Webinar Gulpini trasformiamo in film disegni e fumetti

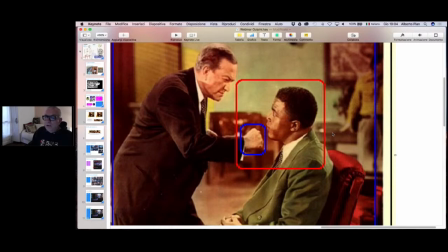12:31 Abbiamo un effetto di inerzia psicologica,
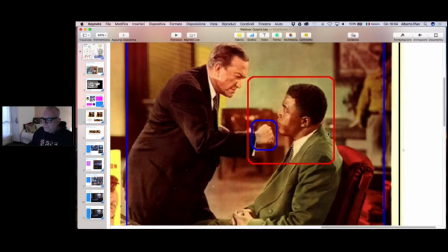12:34 per cui ecco come funziona lo
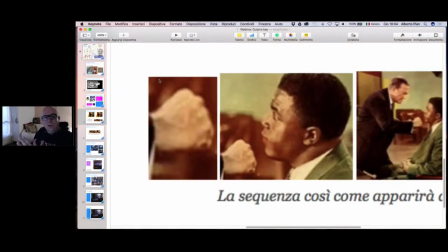12:42 schema delle inquadrature in successione che formeranno questa sequenza. il pugno,
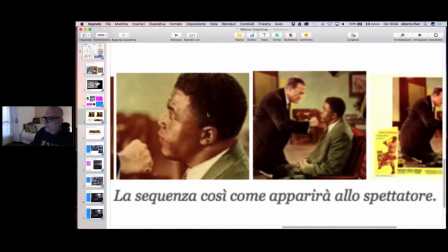12:50 vedete il pugno che sta per arrivare sulla faccia, poi l'inquadratura generale e poi arriviamo a vedere l'insieme
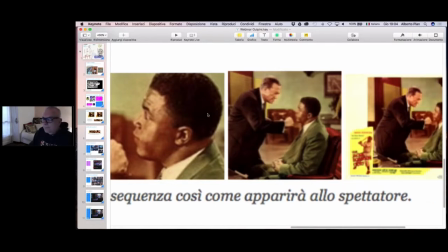12:58 dell'immagine che tra l'altro rappresenta la pubblicità di un incontro
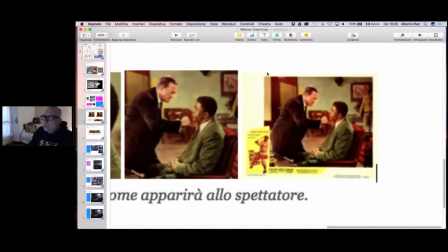13:04 di baseball. e dunque si svela il giochetto, alla fine si svela il giochetto,
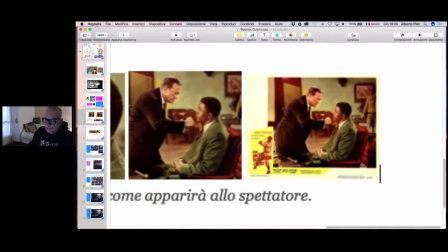13:10 però in questo modo noi abbiamo ottenuto, ecco,
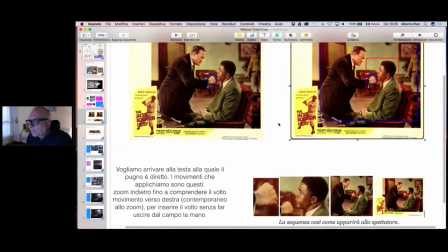13:17 quello che abbiamo ottenuto è che riusciamo a trasformare il
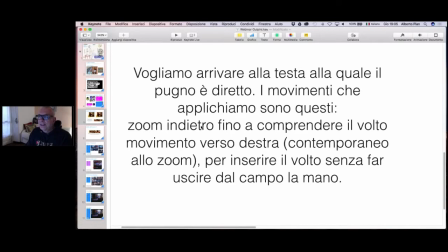13:22 significato di un'immagine in qualcosa d'altro in modo tale da poter introdurre il nostro discorso. Questo è fantastico perché va anche al di là del colpino che rappresenta il fumetto e la scena che poi viene letta da una voce fuori campo.
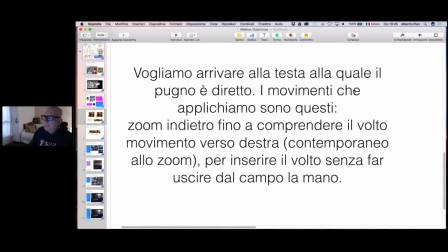13:41 I movimenti che applichiamo sono questi. Lo zoom indietro fino a comprendere il volto, movimento verso destra, contemporaneo allo zoom per inserire il volto, senza far uscire dal campo la mano. Cerchiamo di comprenderci, vediamolo nel nostro schema.
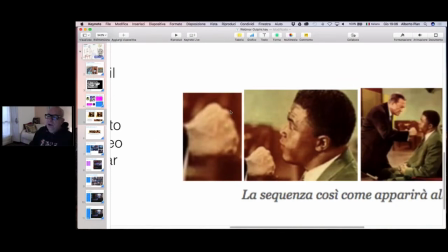14:03 Abbiamo allargato l'immagine fino a inquadrare il pugno, poi zoom indietro, quindi rimpiccioliamo la visione dell'immagine fino a inquadrare la testa del nero,
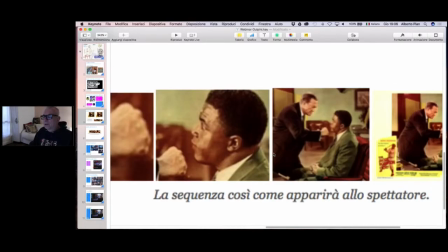14:18 poi di nuovo uno zoomato indietro fino a inquadrare i due personaggi escludendo ogni altro elemento
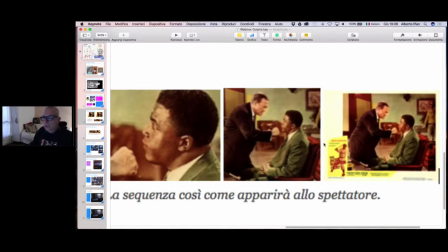14:25 che possa far identificare in modo univoco questa immagine e quindi poi mostriamo l'immagine
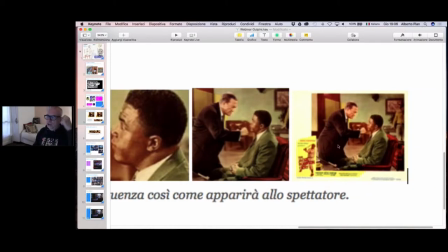14:31 in generale. Vedete che con questa tecnica noi possiamo costruire tutti i discorsi che vogliamo.
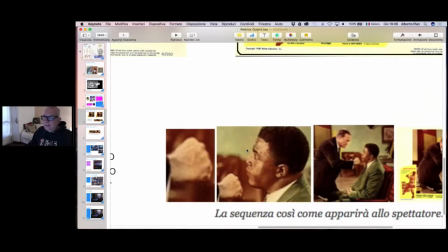14:42 Bisogna fare molta attenzione alla dialettica del movimento,
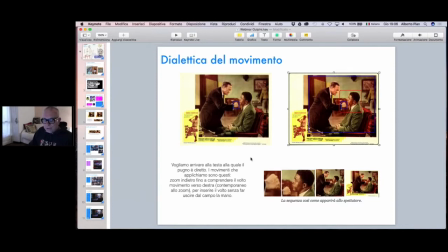14:49 dobbiamo non montare a caso queste immagini ma studiare bene, molto bene, con grande attenzione il significato di questi movimenti. Adesso lo vediamo subito. Prima voglio fare un'osservazione.
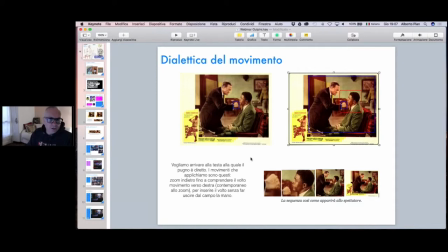15:06 Tutte le applicazioni che voi avete sul vostro dispositivo, smartphone, tablet, eccetera, e che sono in grado di elaborare le immagini e produrre dei filmatini, sono anche in grado di creare questi effetti. anzi molto spesso li creano automaticamente,
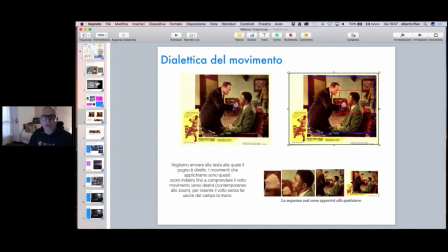15:24 a volte anche aggiungendo delle colonne sonore o anche dei piccoli titoletti, voi vi trovate con delle immagini che si muovono nel passaggio anche da un'immagine, da una fotografia all'altra. questa tecnica ovviamente non è pensata è applicata
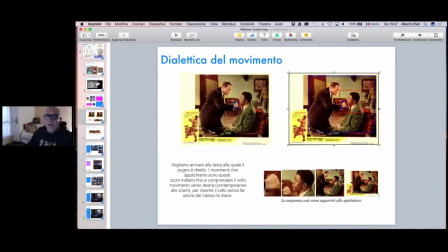15:44 automaticamente dal vostro dispositivo però sapete ciò di cui stiamo parlando noi invece abbiamo bisogno di pensarla cioè di fare esattamente il contrario di dare un senso reale a questo movimento allora soffermiamoci
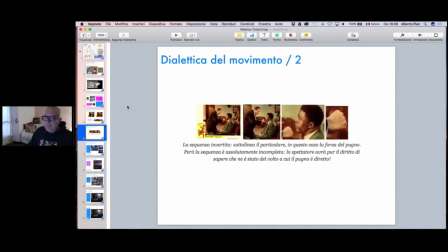16:00 ancora un istante sulla dialettica ma facciamo l'operazione inversa Se io
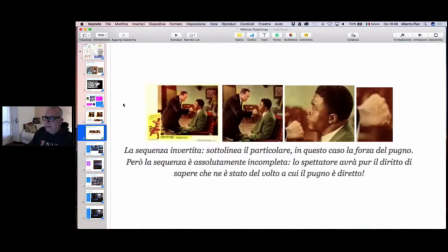16:08 costruisco una sequenza partendo dall'immagine generale e quindi ho subito identificato il
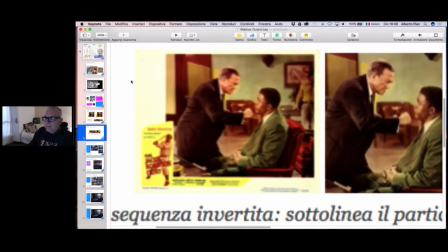16:16 significato univoco che questa immagine rappresenta e poi torno indietro e quindi in questo caso chiudo sui due soggetti,
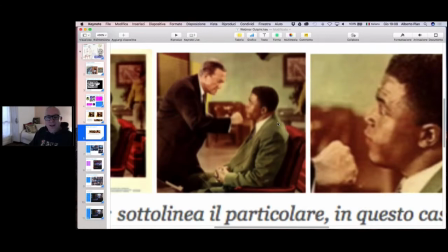16:29 Poi stringo di nuovo sul pugno e sul personaggio e poi ancora sul pugno,
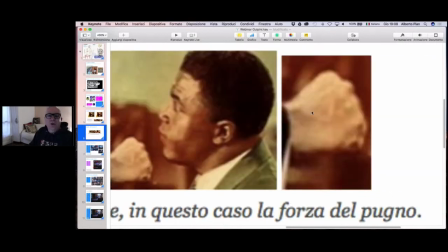16:37 che cosa sto comunicando?
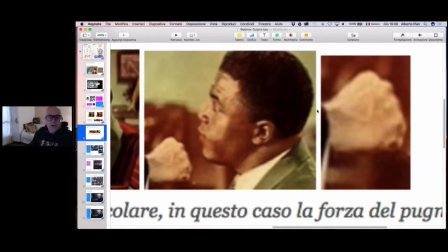16:39 Sto comunicando il senso ironico, il senso comico di questo pugno,
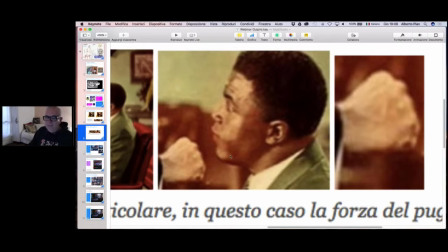16:45 perché voi vedete che l'espressione del nero è perfettamente conforme al significato primario dell'immagine che abbiamo mostrato fin dall'inizio e quindi non facciamo
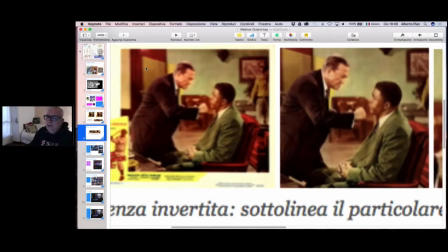16:58 altro che rafforzarne il senso in qualche cosa di ironico,
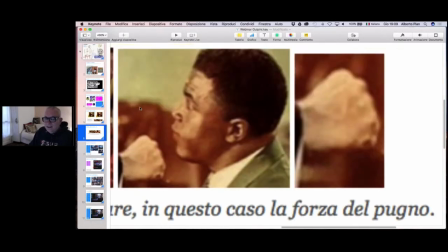17:05 di paradossale, simpatico,
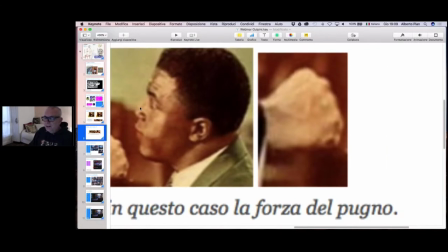17:08 quindi perde tutto il senso che abbiamo cercato di attribuire prima,
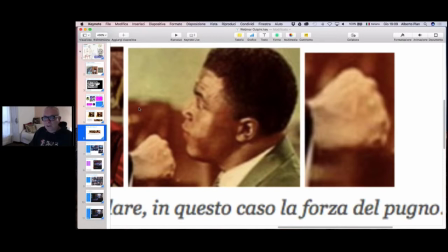17:15 semplicemente con questa inversione. vedete come cambiano, come il movimento, il raccordo tra le immagini cambia tutto il senso della narrazione.
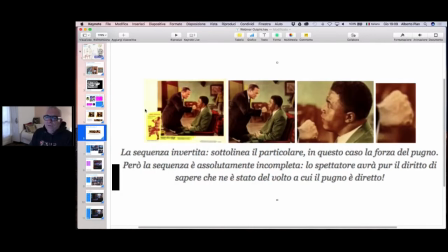17:26 D'altra parte, questo è solo un piccolo esempio, potremmo stare qui e sarebbe molto interessante per ore a parlare e a mostrare esempi di questo genere, perché dovete sapere che tutto il montaggio cinematografico e tutto lo storytelling fondato sul montaggio si basa sui raccordi,
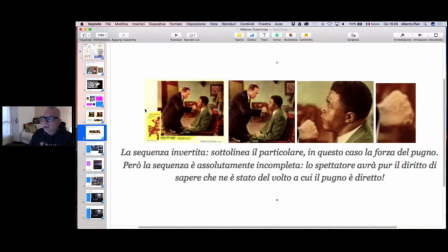17:45 raccordi di ingresso, di uscita, raccordi tra gli sguardi, raccordi tra le persone, raccordi tra le linee verticali, orizzontali, eccetera. La coerenza di questi raccordi, il modo con cui questi raccordi sono stabiliti,
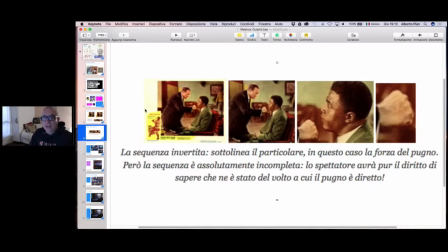18:03 contribuisce a determinare proprio il senso della narrazione. detto questo è chiaro che la prima conclusione è che noi possiamo raccontare tutto quello che ci pare attraverso questa tecnica allora vediamo adesso
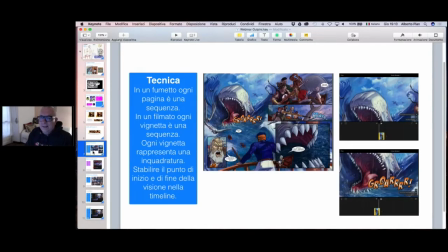18:22 due operazioni che io vi invito a fare utilizzando due
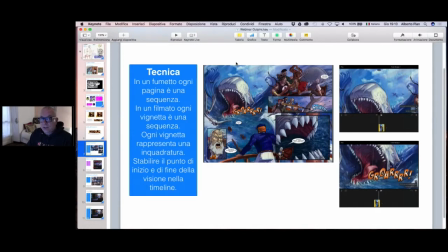18:31 immagini particolari ho preso delle rappresentazioni di un racconto che è quello di Moby Dick che viene realizzato a fumetti e che mi sembra sia
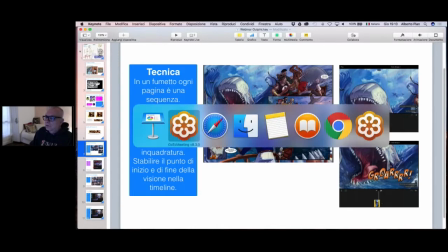18:46 anche addirittura gratuito lo trovate in bookstore gratuito vedete,
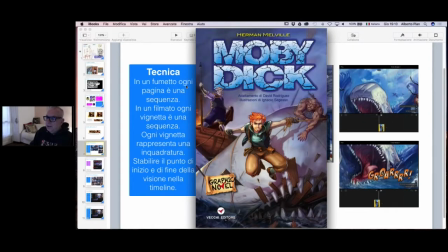18:51 è la rappresentazione a fumetti della storia di Moby Dick ho preso
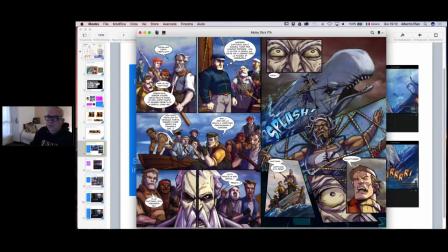18:59 due immagini una e due Adesso le condivido con
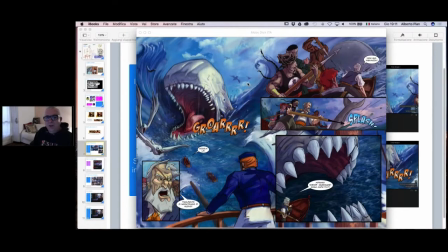19:06 voi e le montiamo insieme cercando di capire come possiamo organizzare questo
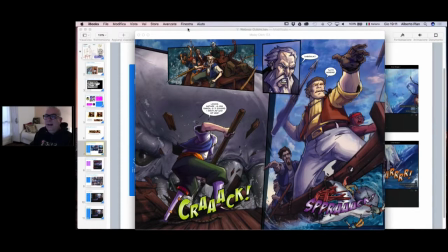19:14 filmato con queste due pagine del fumetto, che sarebbero appunto queste. Dovete sapere questo,
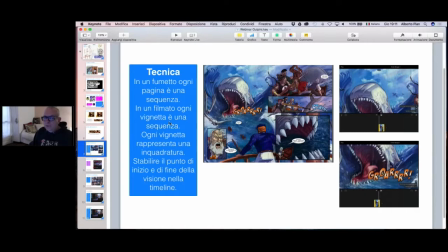19:25 che in un fumetto ogni pagina è una sequenza,
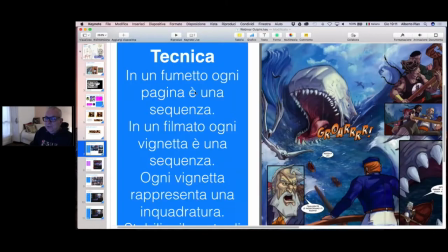19:34 grossomodo, mentre in un filmato ogni vignetta è una sequenza,
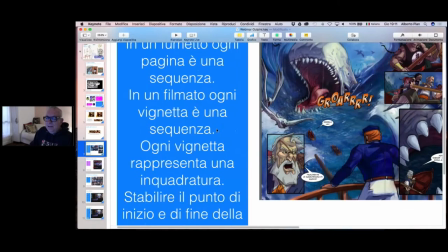19:41 ogni vignetta rappresenta una inquadratura.
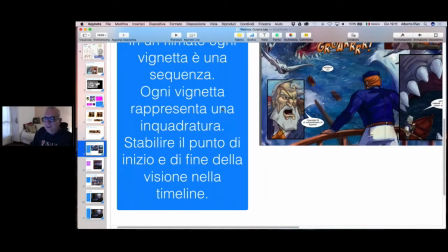19:44 Dovete stabilire sempre il punto di inizio e di fine della visione della vignetta nella timeline,
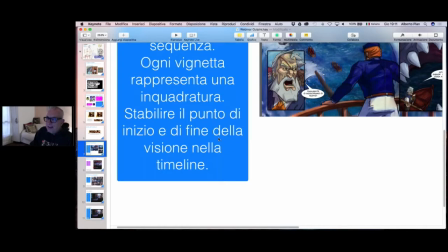19:53 cioè detto in altri termini. Avete questa pagina? Perfetto.
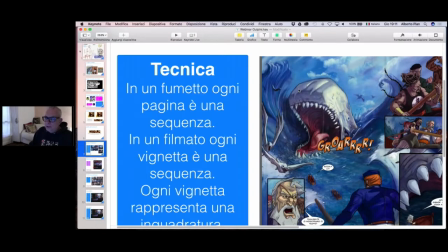19:57 Quando il lettore la vede come fumetto, la vede globalmente come tale,
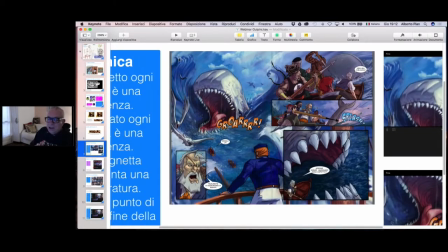20:05 se è occidentale deciderà di leggerla da sinistra verso destra, farà questo percorso, sinistra-destra, questo percorso. però la vedi tutta nel momento in cui noi invece la trasformiamo in un
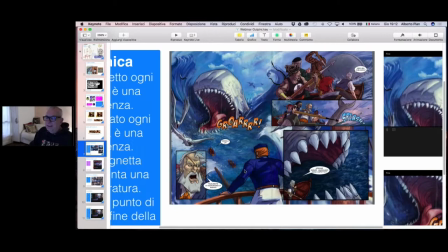20:24 golpino non possiamo rappresentarla per intero prima di tutto perché non potremmo leggere i testi sarebbero troppo piccoli e poi perché non possiamo costruire
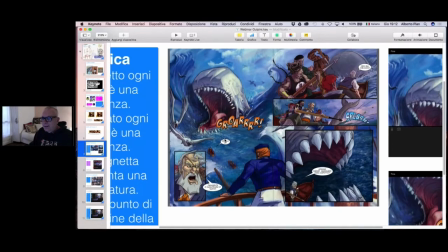20:34 la narrazione da che cosa partiamo? partiamo da qui?